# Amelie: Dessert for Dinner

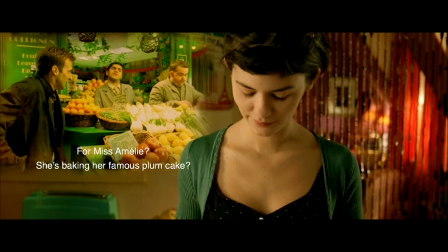Nino Campoir isn't going to pick up your baking ingredients from Colignon's, run up the stairs out of the rain and teasingly tickle the beads across the doorway.
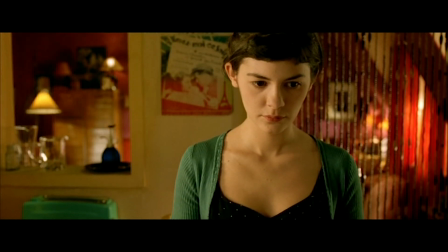As much as she wants it to be, that isn't how her emotional threshold will be crossed.
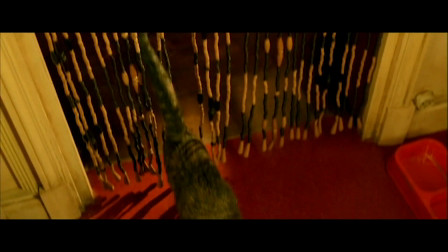To let someone into your eager, fervent little heart, you have to let the story happen beyond your control.
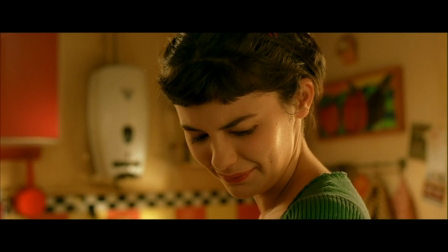I'm taking poetic liberty here because this is the most emotional part of the film for me, but yes, the casting of Audrey Tautou was also no accidental genius.
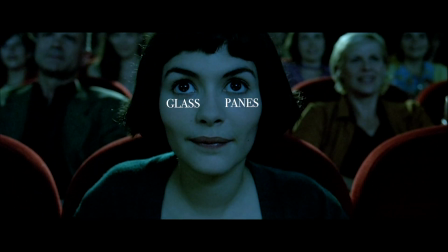Very few people have such huge, glossy eyes, such glass-like windows to the soul.
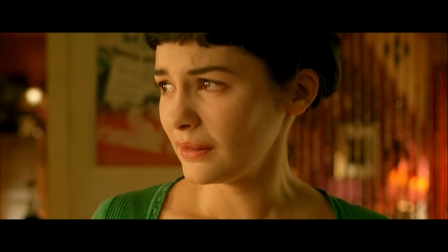And when that barrier is what your entire film rests on, you need to find a really good example.
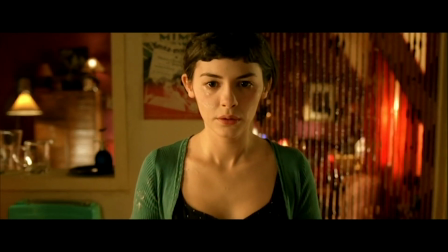The window is cracking. The door is unlocked.
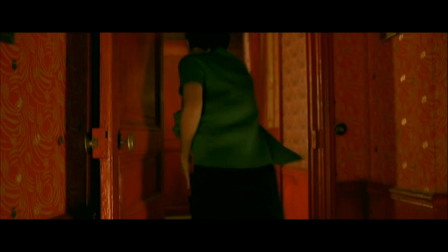And as if we needed any more proof that they're meant to be, Nino is already right behind it.
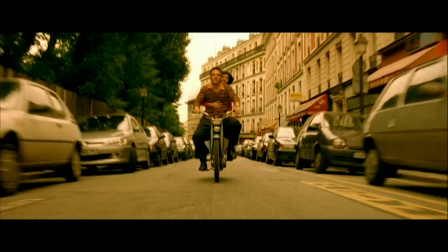There's two ways to make sure an audience can stomach a sweet, sugary film.
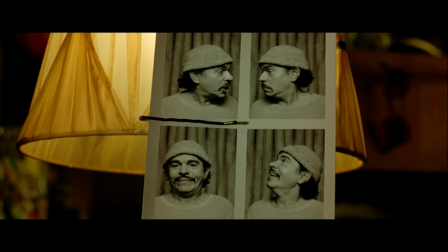The first is to make sure that sugar coats something more tart, and the second is to tell it with all the emotion and imagination and subjectivity left in.
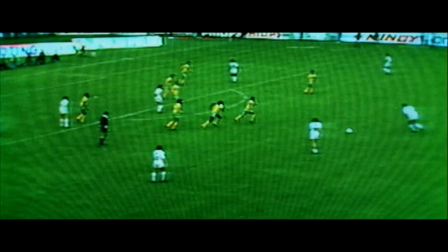Jeunet's great achievement is handing his story to his main character to tell herself and weaving her embellishments subtly into the film, allowing us to feel hugely and wholesomely happy.
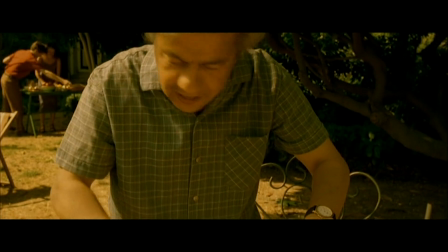I hope I've pointed that out well enough, but if not, there's one more touch.
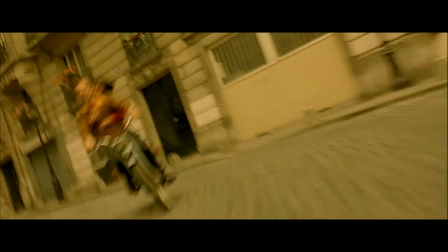As the couple dart about Montmartre, the reds and greens have matured to the orange that denotes wholesome organic happiness,
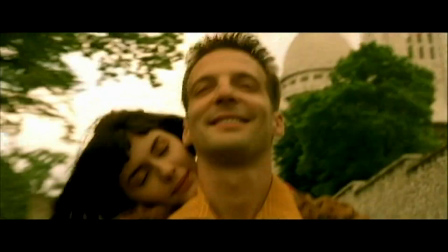and the incredibly catchy motif of the soundtrack returns, only this time for the first and only time there's a percussion behind it, a beating rhythm. has finally
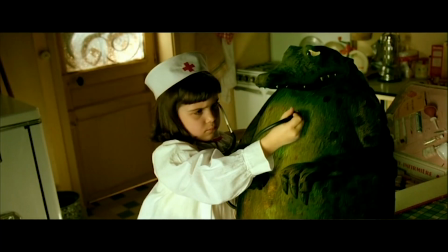found her heartbeat. Amelie,